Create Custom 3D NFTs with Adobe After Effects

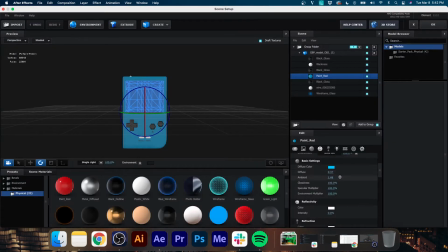And I'm just gonna go back into scene setup and increase the ambient there a little bit
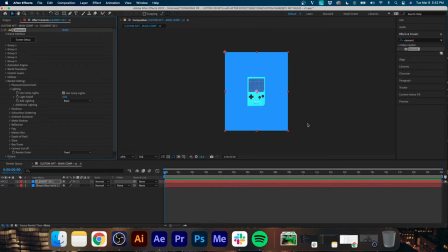and increase the diffuse so it's a little bit brighter. All right, that's a little bit too bright now. So I'm gonna go back to single light in my lighting presets, and I think that looks pretty good. Now, the next thing we're going to do is we're gonna go about 1 second into the timeline,
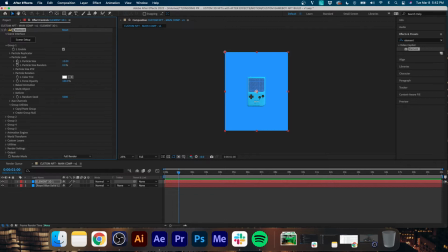go up to group one, and you'll see this particle size parameter. Basically, the Game Boy is being recognized as a particle. So we're gonna set some keyframes for it, and we're just going to scale it up from zero.
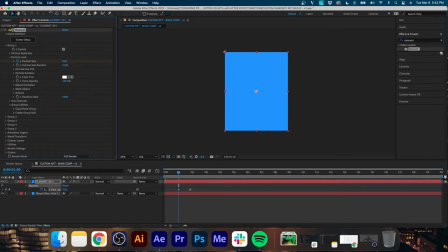So it kind of grows into frame and it looks sort of organic. So we'll put zero at the first keyframe and about 12 on the second. And then if you play it back, it should scale up from zero.
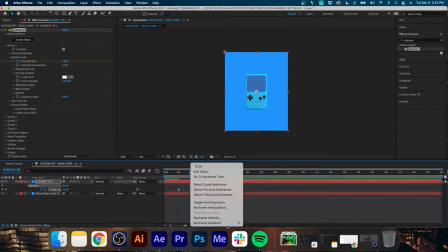Now we're gonna right click on our first keyframe, easy ease out, do the same on our second keyframe, but click easy ease in.
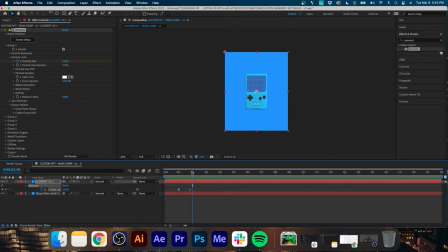So now it just ramps in nice and smooth. See if we play that black, that's looking pretty good. Now the next thing we are going to do is we are gonna go to our particle rotation and we're gonna set a keyframe on the Y rotation.
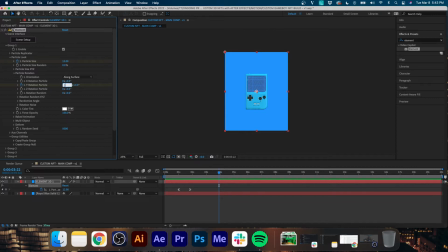Now we are going to move ahead a few frames, or a few seconds rather, and set the keyframe to 2 full rotations so that once it grows in, it starts spinning. And this is where we're going to do our transition to the different color schemes.
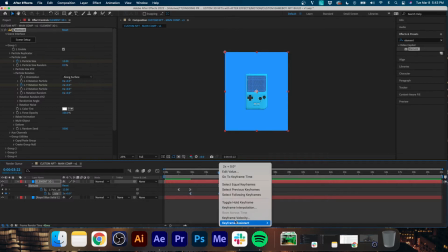Now again, use your keyframe assistant to ease out and ease in your 2 keyframes.
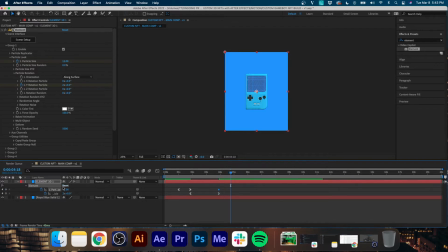Now go ahead and set a scale keyframe at the end here, move ahead about a second and set the scale back down to 0.
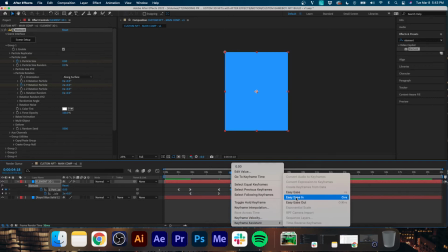So it scales up to 12, does 2 full rotations and then scales back down to 0, ending the animation motion.
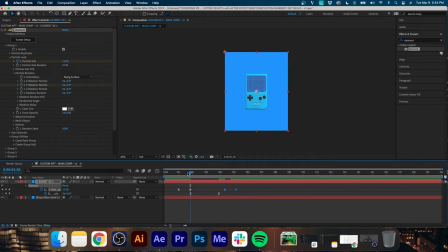And now what we're going to do is just kind of retime some of these so not everything's happening so quickly back to back to back. I'm just gonna give a little bit of space in between, just so the movement feels a little bit more organic.
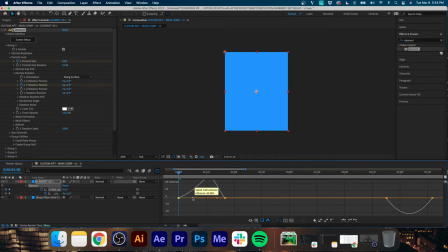And now we're gonna select the keyframes, go up to our graph editor, and we're just going to ramp these up to about 60% influence. Pretty much any keyframing we're doing today, we're going to be going into our graph editor and setting the influence to about 60% ramp.
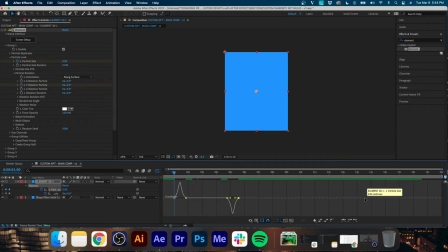Now that's looking pretty good. We are going to go to our position keyframe, select them and do the same thing with the 60% influence inside of our graph editor. And now the overall motion is very smooth, organic, and it's taking about the right amount of time.
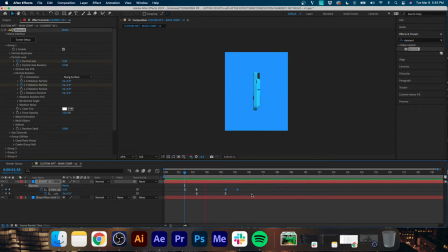I might just move these scale keyframes in so everything's happening. Boom. All right, that's looking pretty nice. So now we're gonna go about a second into the first rotation and we're going to split our background layer and we're going to split our element 3D solid.
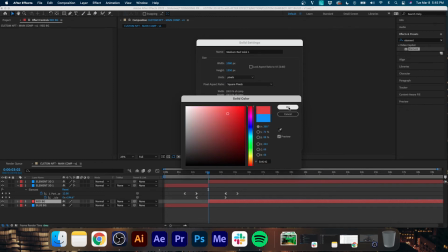With the second background layer, we're going to change it to a nice red color.
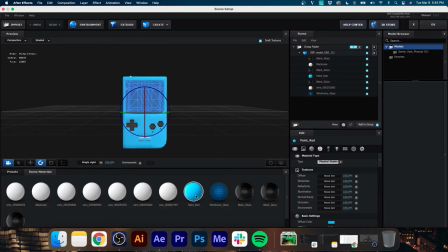And then we're gonna go into scene setup for our second 3D layer.
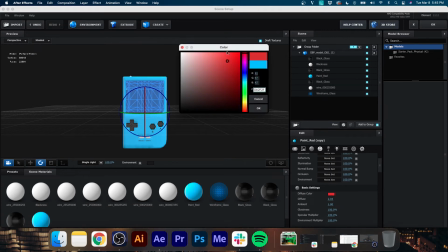We're gonna duplicate the texture preset and we're gonna change the diffuse color to red and drag it on.
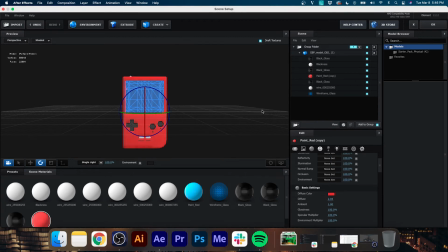So now you'll see the Game Boy body is this nice bright red. We're gonna hit okay.
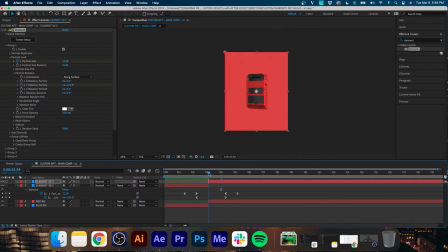And now if we go back into After Effects, you'll see halfway through the rotation, the background and the color of the Game Boy switch and we get this nice monochrome look. Now we are going to do the same thing once more. Split and change the color of the background to a nice bright yellow.
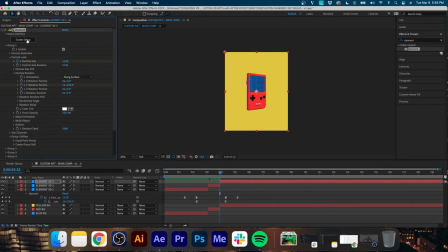I think that looks nice. Hit new and then do the same thing with the Game Boy.
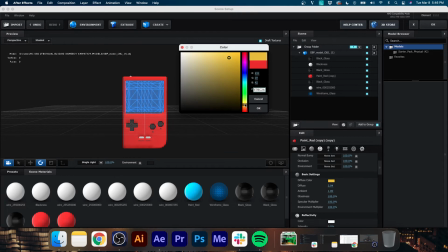Go into scene setup, duplicate your texture, change the diffuse color to a bright yellow and drag that onto the body.
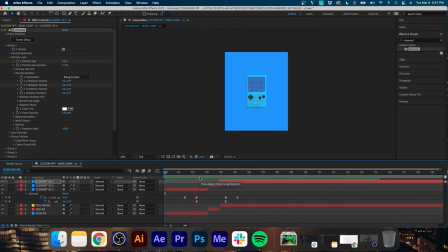Hit okay. And now back in After Effects, we'll see we go blue, red, and yellow finally before it animates out.
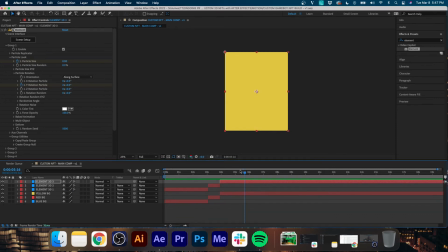And I think that's looking pretty cool. That's basically the hardest part of our tutorial today.
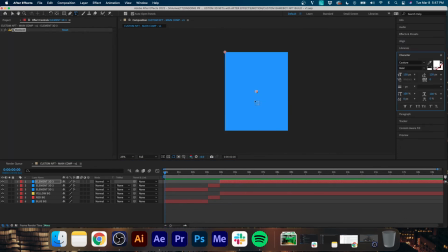We are gonna be adding some finishing touches, but that is the main portion. Now what we're going to do is we're gonna take our text tool and we're going to create this cool loading graphic just to stylize it a little bit. We're going to pick our proper font. I do like something like that.
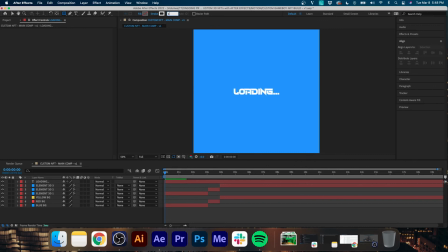And now what we're going to do is we're going to create a little rectangle outline, and this is going to be the outline of sort of the loading bar.
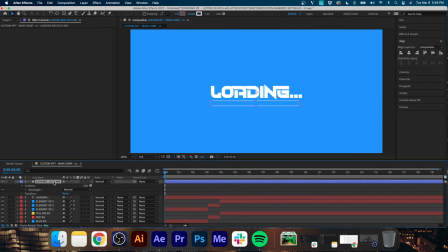And now I'm just going to rename that to loading bar outline and then set the stroke to about 5. And the next thing I'm going to be doing, actually let's make that a little bit smaller and move it over a bit.
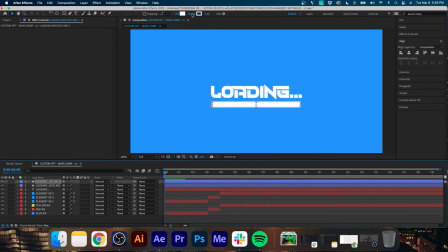All right, so duplicate that rectangle layer and then give it a full white fill. So now you see we have a full bar there. And now we're gonna take our mask tool, make a mask around that second bar, hit a keyframe for mask path,
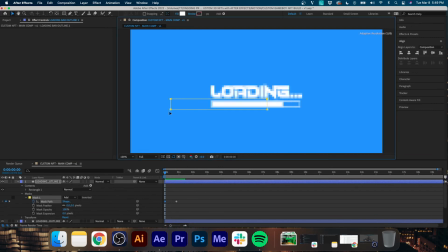move over a couple of frames, and then move your mask off screen, and then ease in and ease out as we usually do. And you'll see that the mask is animating in and giving the look of a loading bar coming to completion.
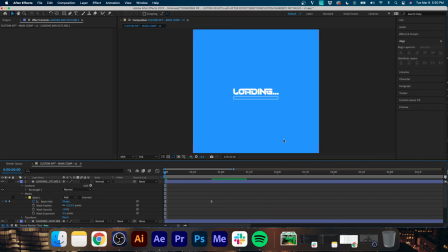So I think that looks pretty cool just to start off the animation. All right, so now I'm just gonna trim the end of this loading graphic here so that it disappears as soon as the Game Boy comes in.
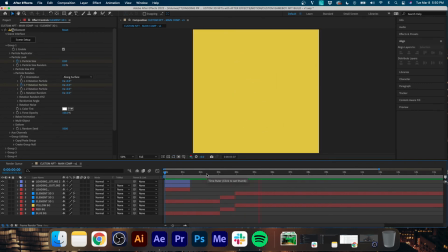All right, that's looking pretty nice. Cool. So we've got the main portion of the animation done.
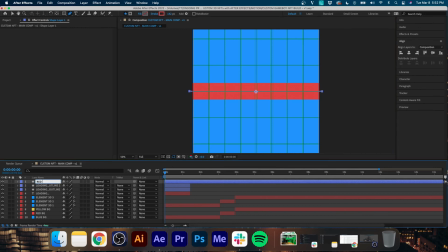Now what I'm gonna do is just add some red, yellow, and blue accent lines that sort of grow across the screen horizontally. I'll use them as reveals. I'll use them just to add some texture and some depth to the overall animation.
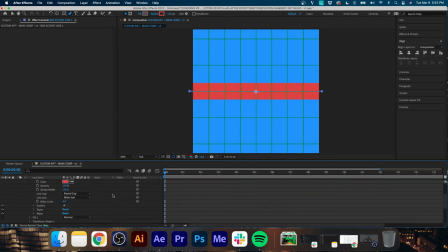What we're going to do is create the line, add a trim path, and then we're going to keyframe the end parameters, move ahead, add another keyframe, ease in, ease out as we usually do.
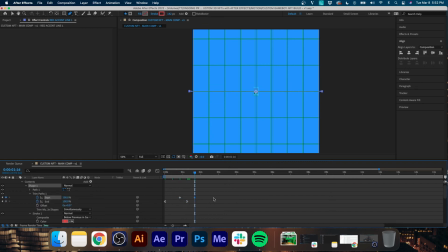And then we're going to start off at 0 and go up to 100. And then we're going to do the exact same thing for the start keyframes, only reversed. We'll go from 100 to 0. So that way the line animates in, and as it's animating across the screen, the tail will follow it out, just like this.
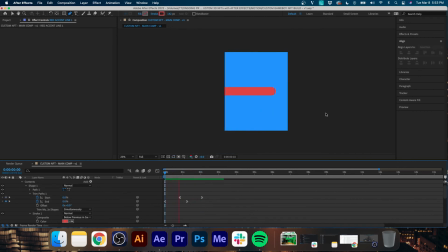And this is going to reveal our Game Boy, sort of acting as a transition between that loading graphic and the first Game Boy coming up. Now, that's pretty much it. I'm going to duplicate these a couple times and just work it to a point where I'm happy with it, but you can play around with this.
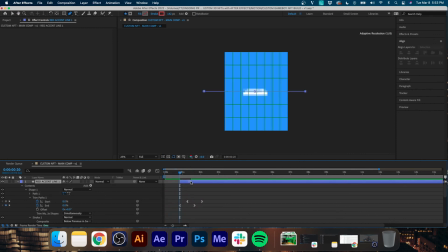There's not a specific way to do it. Just add the accent lines wherever and however you see fit. And it's a nice little finishing touch on the overall animation.
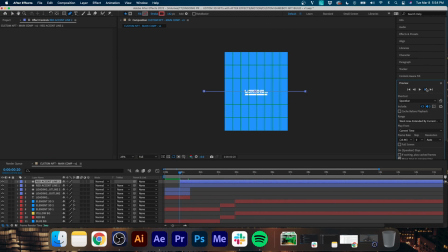Now, again, this is an NFT, so I know this is a very loosely based tutorial because an NFT could pretty much be any sort of digital asset, but I thought this was a really cool way to kind of introduce people into the process that would be creating a custom 3D
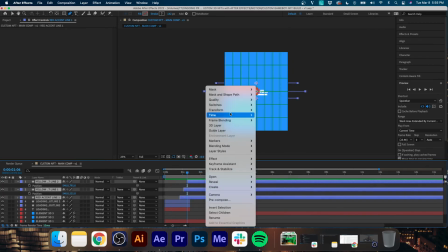NFT of this particular style. And there we have it, folks, another mind-blowing video. This one might even help you get a little bit richer. Now, if you enjoyed the content today, do me a favor, hit me with a thumbs up on the video. I'd really appreciate it. Let me know in the comments below what type of tutorials you want to see moving forward. And finally, if you haven't already, hit that subscribe button. Now, without further ado, I'll see you next video.
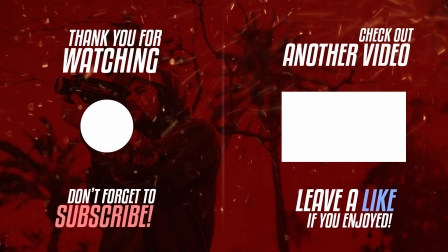Peace.